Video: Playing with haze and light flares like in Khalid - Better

Hey there, I'm Daria and this is the Movavi Vlog, your go-to channel for creating cool videos. Have you watched better Khalid's music video? It has no particular significance, but it was beautifully shot and it looks fantastic. That's why it grabbed our attention. So we decided to recreate some of its effects. Here's what we've done.
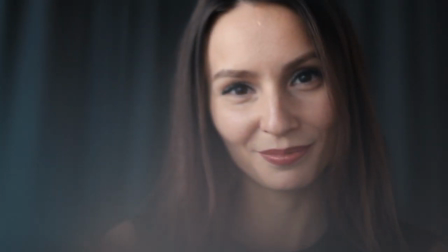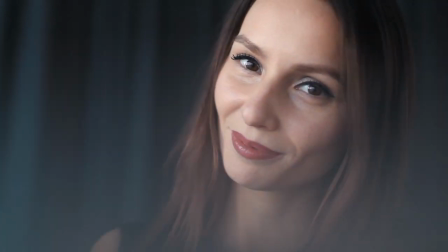Well, there are millions of music videos about love that show a sad dude, a beautiful girl, dances and cars. But Kaleeds is remarkable because of the way its creators use light, color, quick pics, and blur.
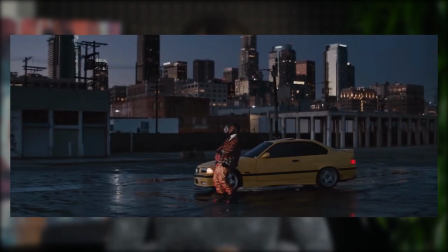How gorgeous these lights are! But did you notice they are all artificial? It's not just colored lighting, it's a lot of different effects. Some of them were created during the shooting, and the rest were applied during post-production. Let's take a closer look at all the cool effects and see what we can learn from them.
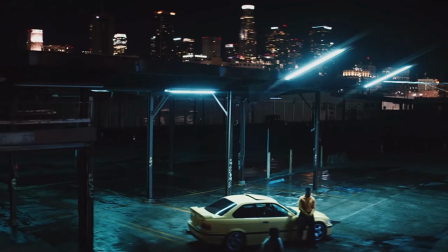At the very beginning, you can clearly see a tilt-shift effect. Probably the scene was shot like this with a special lens to reduce distortion in the architecture in the back. Don't see what I'm talking about? Check out our tutorial on how to recreate a tilt-shift effect. Here's a link.
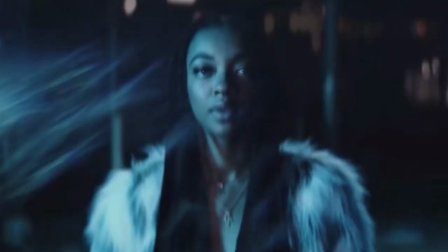There is also a haze effect, as if the girl is being dreamt about by the guy. Our own recreation differs a bit from the one in the video, but we did like the result as a kind of haze. We've tried recreating this effect with other objects close at hand. Even though the effect was originally achieved with the program, we thought we could have fun and get a similar effect with the help of... a plastic bag. So, what you need is a plastic bag. I wish it was a joke, but nope, you're really gonna need a transparent plastic bag.
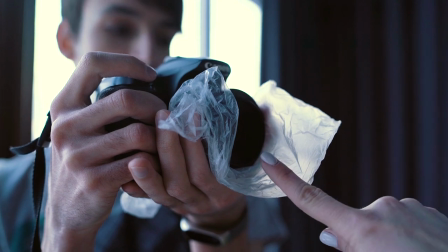Now, look at how we did. Here is the bag and here is the camera. We're being honest here.
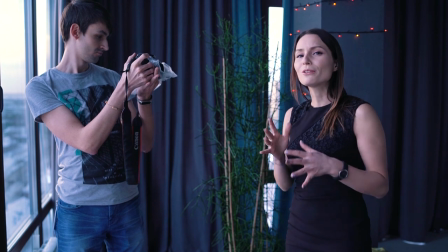But you gotta be patient and you gotta rehearse to learn how to move the plastic bag right in the frame.
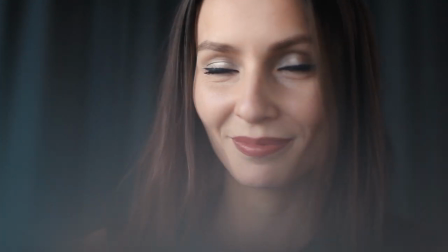This approach is good for staged videos, but not for video reportage. You could try it using a colored bag too, but it has to be transparent. To recreate the haze effect, you might do without a plastic bag. You can just use Movavi Video Editor.
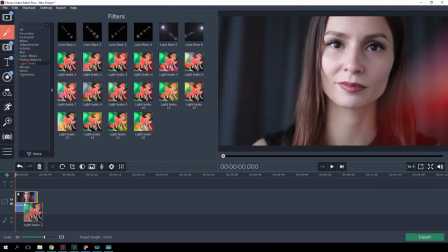In the Light Licks section on the Filters tab in the program, there are lots of gorgeous light flares and leaks.
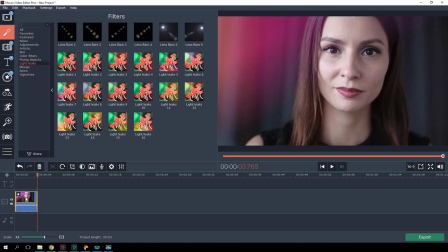Your choice depends on the frame composition and the color and light arrangement. In Khalid's music video, you can see light flares like this.
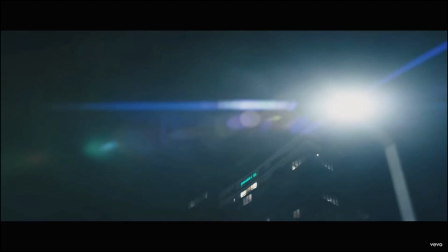You can get the same effect when your camera lens catches a direct beam of light. It happens because the lens is constructed of a number of layers of glass.
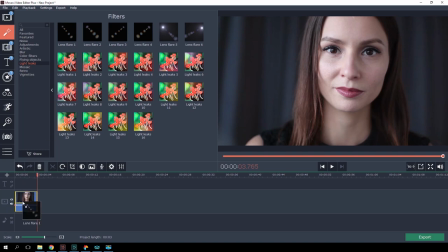It's refracting the beam and creating intricate flares. There are similar flares in the filters tab, but it takes a bit more effort to make them look realistic, because they move a bit, so your frame has to move in the same direction. You can see it in the music video itself.
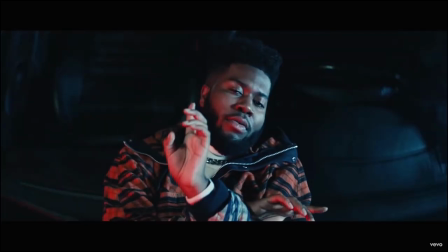The flares don't stay still, they die away once the source of light has gone.
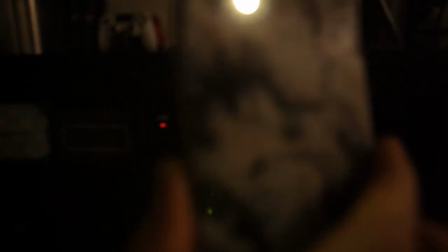If you want to achieve this exact effect, try to use a flashlight or other light source in the frame. See? You can find something interesting to recreate from any cool video. Maybe we should make it a regular topic? Tell us in the comments if you've tried to recreate shooting, directing methods and tricks, which you've seen in someone else's video. If you have, share the link to the original videos and your own works. That's all for now. Don't forget to check out our episode on what the bokeh effect is and how to recreate figure bokeh. Cause you know, St. Valentine's Day is coming soon and you can take a picture of your favorite you or your beloved cat surrounded by heart-shaped lights. Give us your thumbs up, subscribe and hit the bell. Bye!